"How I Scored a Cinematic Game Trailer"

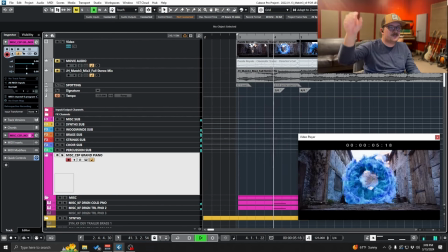So you know, we get a hit on the portal, and then we get a hit on the character on the ground.
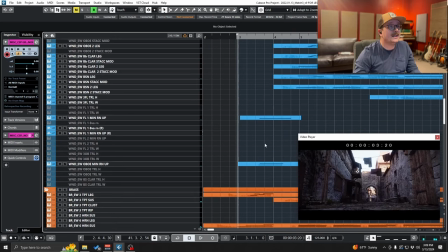And I was really, I still am honestly,
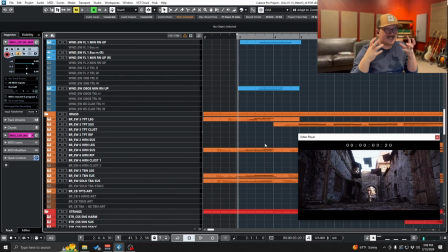incredibly proud of this sort of tense, super tense introduction. And it sort of started, I remember, at sort of like this big built up diminished chord in the brass that sounds like this.
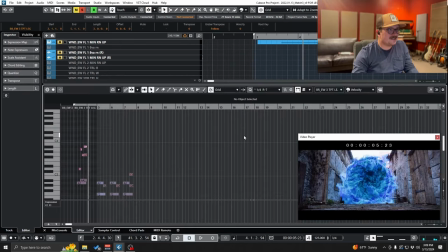Yeah, so, you know, if you look at that, it's just sort of like growing.
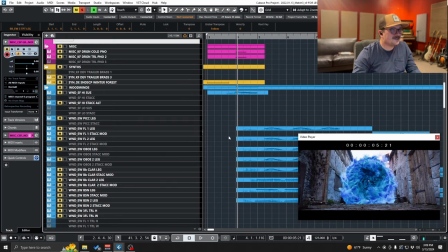Kind of a big diminished chord thing, nice and clustery, and it's sort of like, instruments come in one by one.
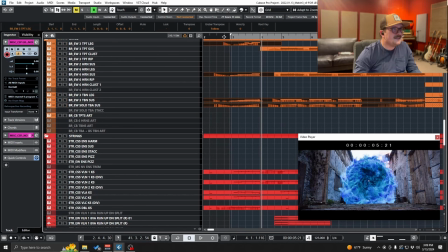We get a little melody in the trumpets, and then the strings I really love.
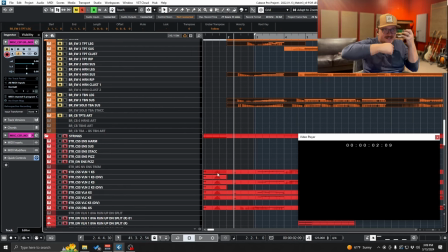They sort of have this like aggressive da da da da da da da da da da, and then they do these little flourishes. This is all with Cinematic Studio strings. I use key switches a lot, especially when I know I'm going to be orchestrating for real orchestra later, because it just makes it so much easier with the MIDI. But here's what those strings sound like.
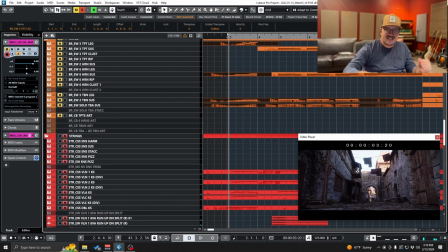Yeah, so, you know, just like energy, action. The brass are bringing like the real harmonic content, and then the strings are just bringing like movement and energy.
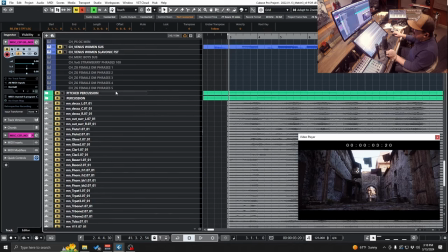And then we have, yeah, some like just some sustained choir stuff, which is, you know, more or less boring.
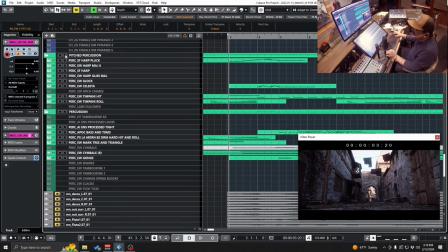We have some percussion. What did I have percussion do here?
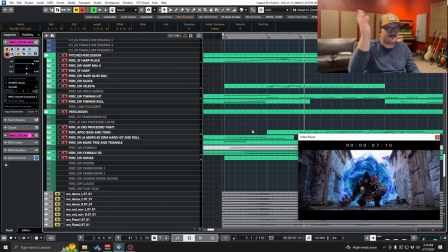Yeah, you know, that sort of thing. So like flurly harps and suspended cymbals and things like that.
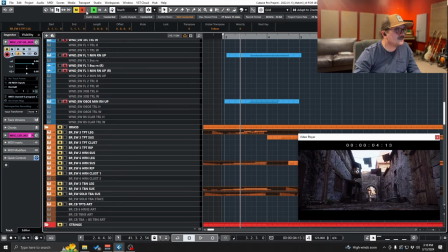Oh, and then we get some woodwinds, some woodwind runs here as well to sort of help that landing of the portal.
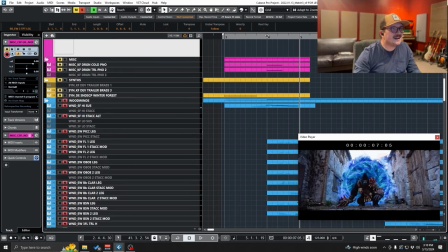Yeah. And then I really like, and I love how this came.
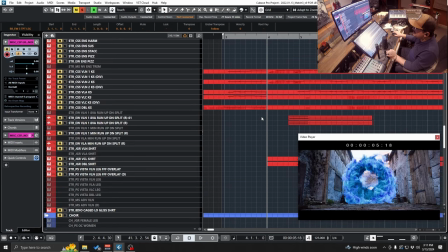I can't wait for you to hear the live part of this, but this with these little string trills, just this little moment here.
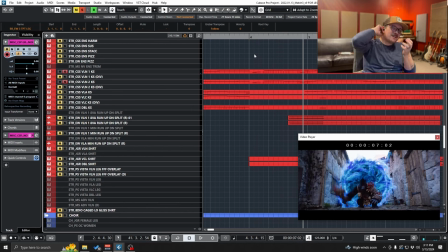It's just such a, like, it's an inquisitive, like, what? I don't know, it already starts to sort of ask a question, and it's just flourishy and fun. And then we're into the meat and potatoes of the opening idea.
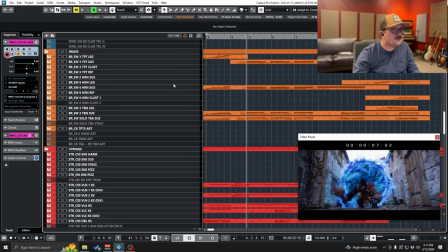And this opening idea was, again, sort of foundationally built on brass chords that go like this.
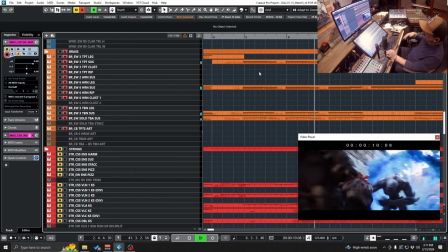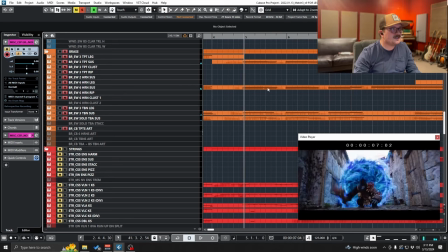Big hit, obviously, on that hit, but let's just see how I built this up. So we have those brass chords. Strings go back again, same as the beginning. They're providing the movement.
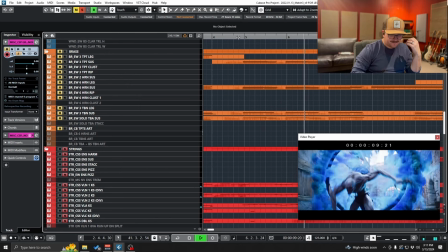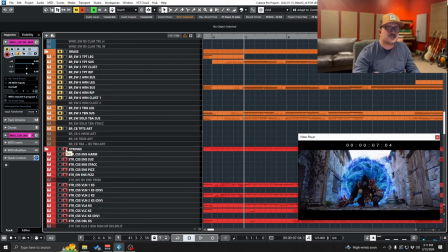You know, we already have the harmonic content and the thick chords from the brass. Let's just have the strings bring like the hair and the grit.
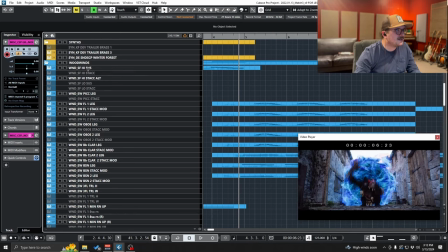And then this is the worst part of the mock-up, but these woodwinds are just doing like runs and stuff.
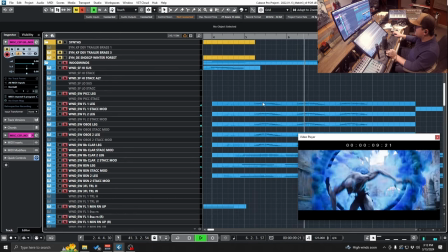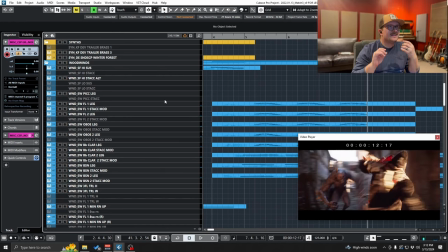You know, and when you get that with a live orchestra, it's like you almost can't actually hear those indistinct notes. It's just like flourishes and energy, and it all becomes a blur, but like in the best way.
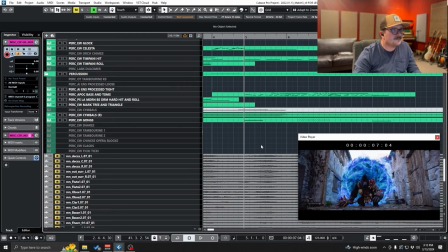And I knew that, and that, so that's sort of why I mocked it up that way. And then, yeah, we just, you know, we have some driving percussion, but that whole section all together sort of sounds like this.
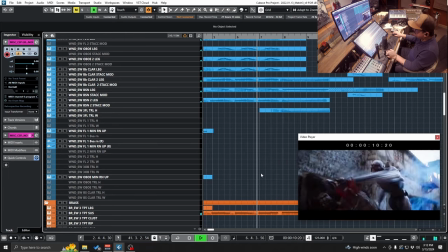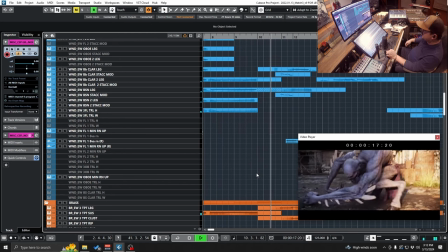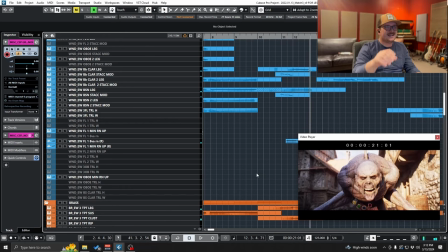Really scary moment.
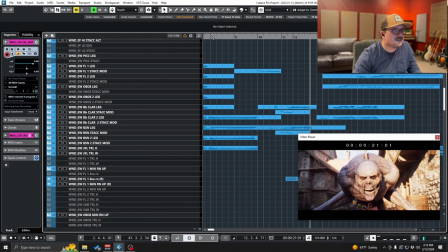So yeah, I mean, a lot of this is just sort of like you can sort of hear what's going on here, but we have a big sort of forte piano hit here. And then a little delicate. And again, we're kind of, you know, we're building up tension with brass.
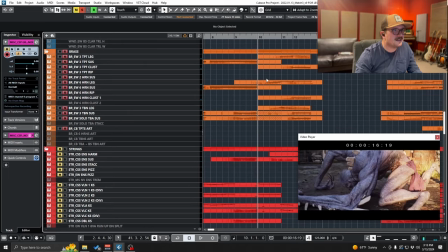I did that a lot in this score.
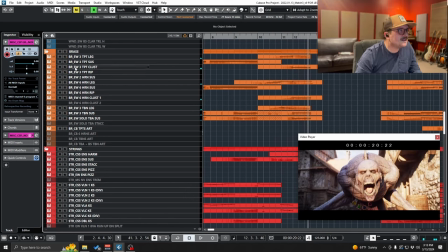You know, and I used some cluster samples.